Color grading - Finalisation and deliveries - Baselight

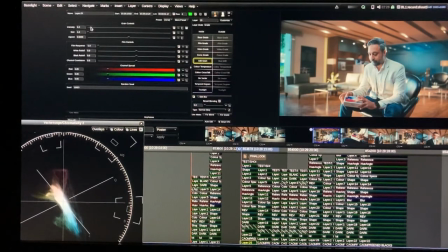8:15 And I'm mostly adding like 0.8 or 9 or something like that.
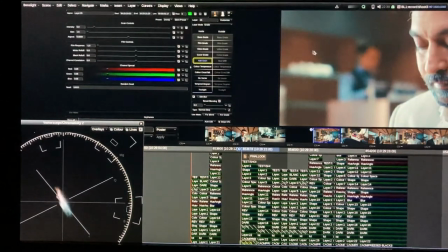8:22 So we have like nice grain texture, like here, like this.
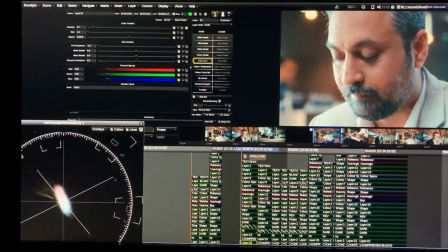8:27 This is a very tiny grain. It's not like creating some additional filmic feel, but I mean additional periodic feel. But for me, certainly it adds slightly organic feel. Sometimes people, especially, say don't add any grain.
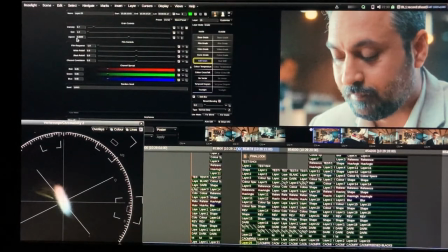8:42 So say, okay, I mean, yeah, you want something very neat and digital. Okay, fine. So it's film response is also changing the grain structure, like you see.
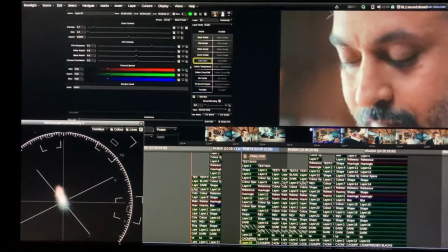8:59 I mean, I don't know if you are able to see, but here I can show you if this is film response.
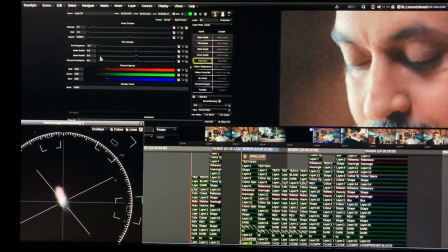9:07 So it makes the grain a little softer if you increase a lot. And also white roll off, this is grain on whites, grain on blacks, you can change it. And all digital film stocks have different values of this kind of roll-offs, so it's very useful in that sense.
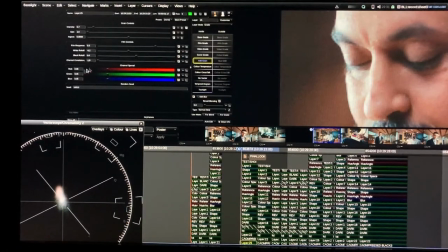9:26 And channel correlation, it's reducing the color on in the grain. If you, for example, here we have a very harsh grain, and in this we have softer channel.
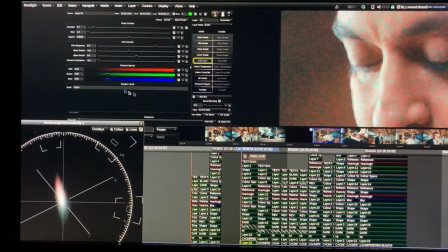9:38 I mean, for example, now we have reds in the grain. Let's put this right now. We have red and green. If you reduce the channel correlation, they are all black and white. Right now we have black and white grain only, so channel correlation works like that.
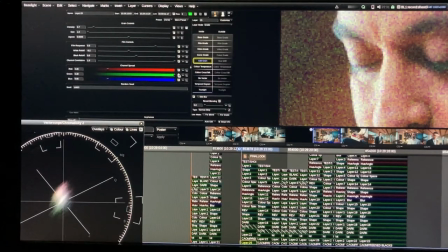9:58 So yeah, in the big picture, let's see.
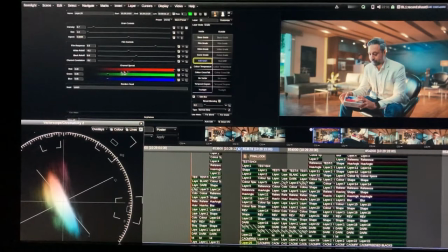10:04 So this is, yeah, so here, channel version adds the color of the grain, like you see. This is full, this is zero. Anyway, this is too much time it takes explaining these tools. Okay, well, right now I added some grain, like this much,
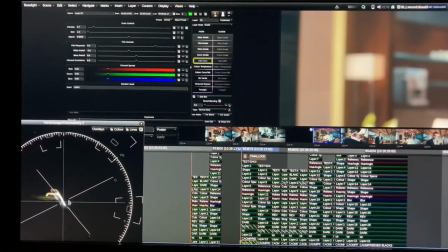10:24 and you see it's making our vectorscope like a wool ball, you know, like there are tiny particles here. So I mean, I will this is the grain effect.
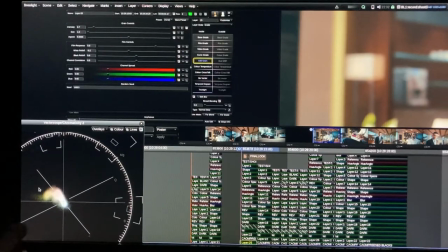10:43 So, and I mean, this same thing is when you see some in the shadows, for example, if you have noise, you can understand by looking at these areas at vectorscope.
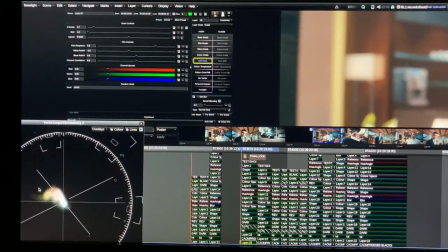10:56 If you see such things, that this means you have some noise in your picture, or I mean digital noise, so then you can figure out how to clean it. So this is just a clue. If you have noise, it's not so sharp, this thing. So anyway, we solve it in a like reverse engineering mode.
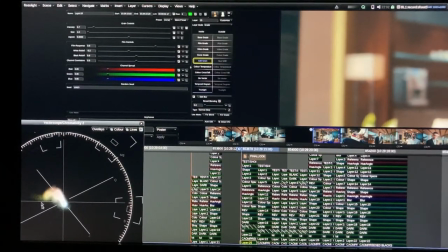11:14 We added grain and we saw this tiny things like a wool ball.
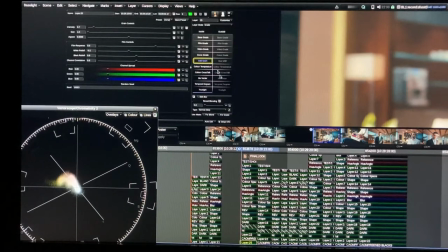11:19 Anyway, let's go to add grain here, and I want to add it blur a little bit here. For example, I do at 0.8 mostly.
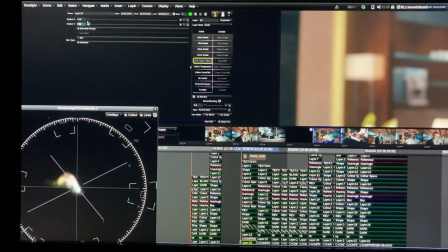11:36 Sometimes I increase even more or less, but 8 is good. 8 is not bad. And it gives this slightly blurry feel, like that, like this.
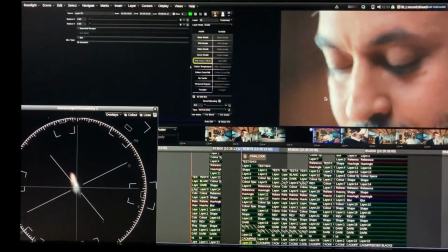11:52 And you see the edge? I like this. I like this feel, because otherwise it's very cut out.
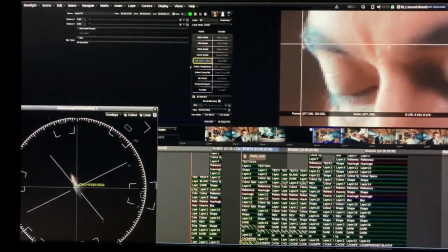11:58 Cut. You see this next to eye, for example. Sometimes when it's sharper, even it's even more.
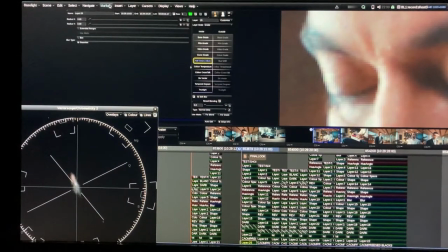12:05 It's the blending is better in this. That's why I add this blur, and top of it I add grain.
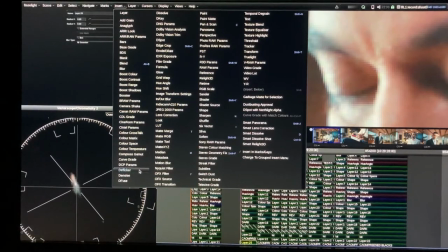12:13 And on top of it, I might add sharpen here or before.
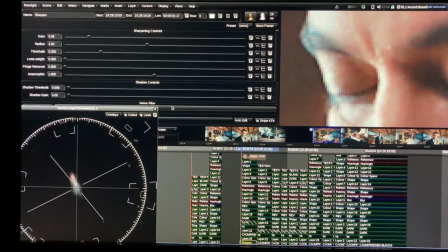12:20 Sorry, this,
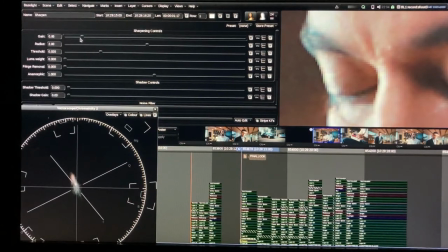12:26 yeah, maybe a little bit less, radius slightly less.
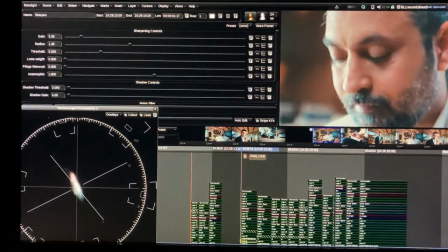12:33 So this makes the image at the same time like soft and sharp. Like, I mean, sharp in that it's blurred, but
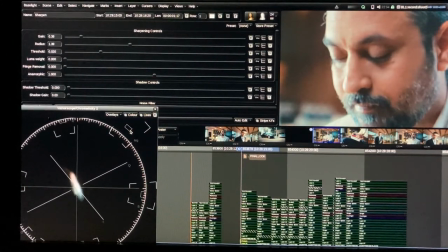12:48 edgy, like the radius, it's like radius is high, and in that kind of sharpness I'm talking about, not making crispy. Crispy isn't not something I like. So here we have this kind of, and also if you add sharpness in the beginning,
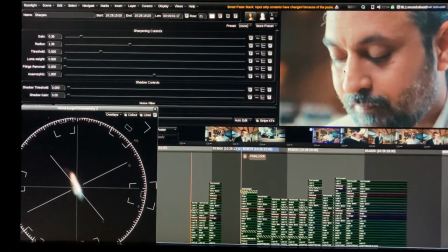13:06 like in the top of the image, also it adds that little sharper feel.
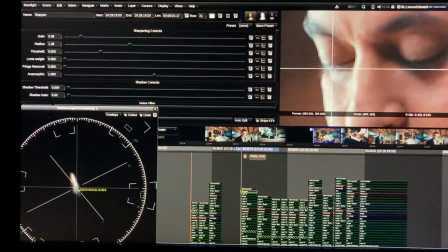13:13 For example, in the finer details you can add like this. You see, for example, if I increase the sharpness here on like below of the LUT, then look what will happen. Oh, the edges are going crazy.
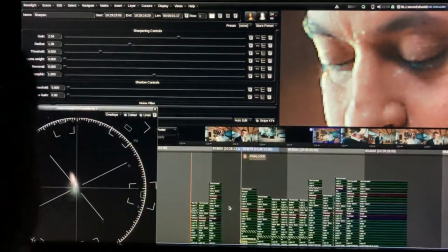13:29 The contrast between dark and high areas are going crazy, because LUT is making linear areas, like the thing. So that's why I suggest not to do so much below LUT.
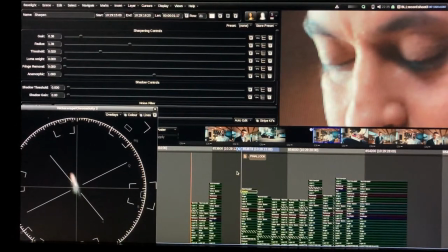13:46 So let's go. But here you can make finer sharpening in the beginning. So I use like this mostly. Just after the footage, I use sharpen. So anyway, let's go to
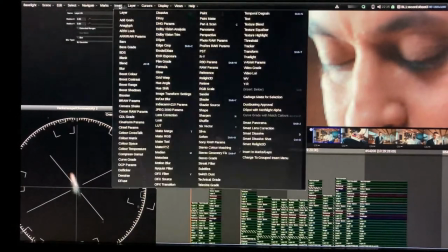14:03 let's copy this, sharpen, and select right, stack tops right.
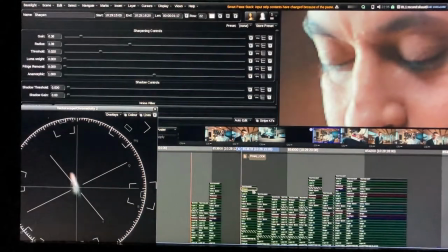14:13 Very nice. So we have sharpening in all shots, and I am copying this sharpen also.
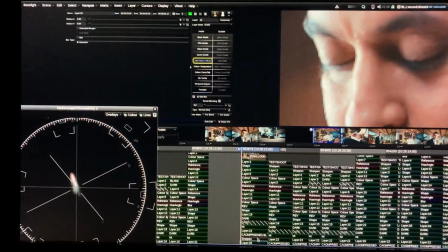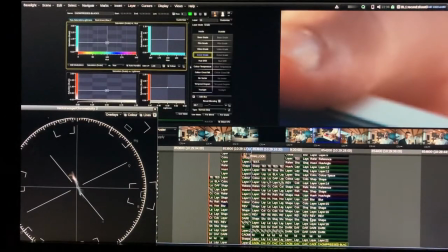14:25 This sharpen also in all shots. Very nice.
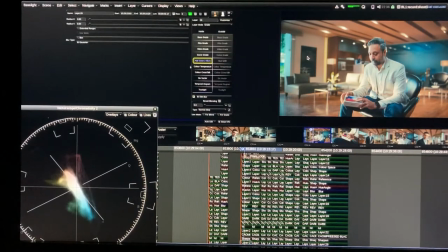14:30 Yeah, I kind of like this kind of little bit grain and blur feel, and because of that right now it's not playing very well.
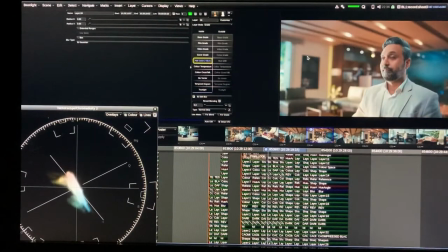14:39 And also I think in scene settings I disabled the
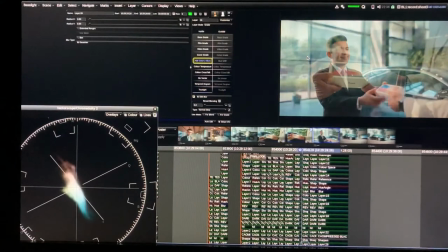14:47 caching, maybe that's why. So yeah, it looks nice and soft, and when it's small compressed,
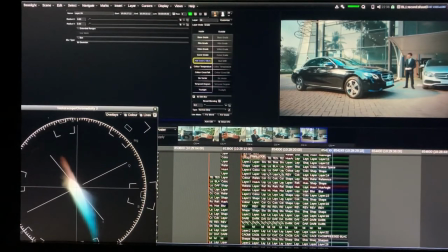14:56 it will look even better because of the softness. It will look pleasant.
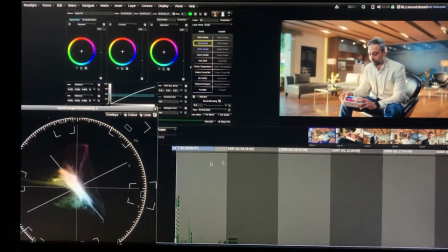15:01 So, and also this blur affects very nicely the bloom areas, the bloom parts.
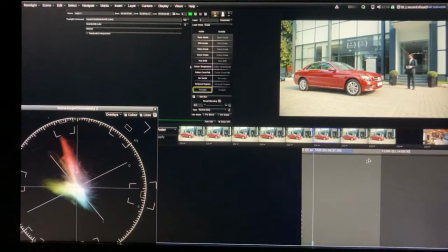15:07 So, okay.
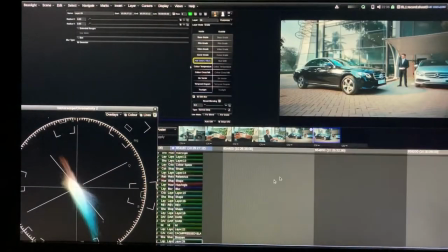15:10 For me, this is a good thing to render, a good end for this commercial.
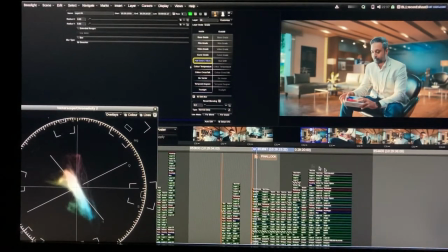15:18 So right now, let's go with rendering. Okay, what are we going to do in for rendering? They want DPX, they will take it to online machine and they will add the graphics like Mercedes, iPhone, blah, blah, stuff like that.
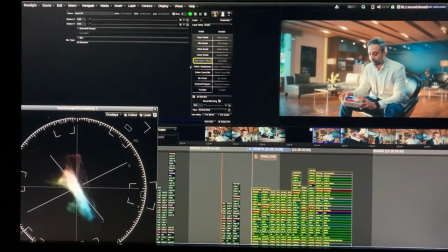15:33 So we want to give them lossless. So how we do that? How do we do that? I'm selecting this. Okay, after this, we can go to timeline sort, which is right here.
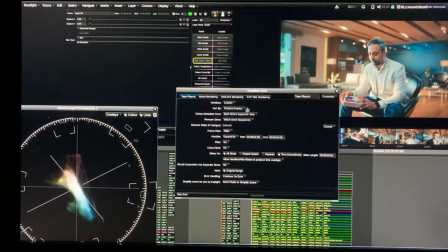15:47 And it's all set, timeline sort by timeline position, each second, short second split. And if you click start sort in Baselight, this is very, very useful and very efficiently you can manage to sort timeline in many things.
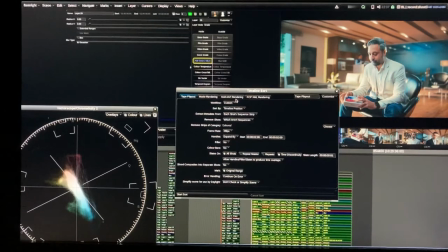16:01 I will not spend time on explaining this right now, but so many things making it easier, this tool making things very easy. So yeah, we add handles, like 2 seconds handles.
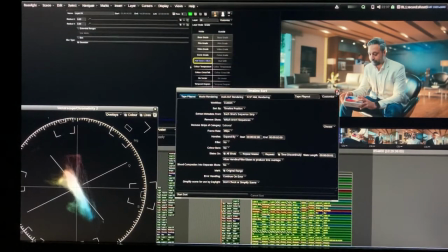16:15 And end, like start and end, automatically it will sort out, and then we are rendering.
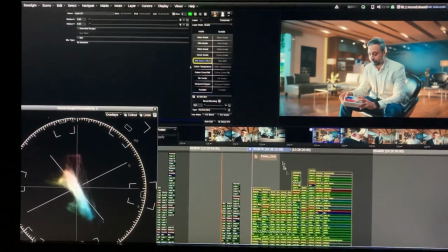16:22 Right now I will skip that part. So let's go to render manager.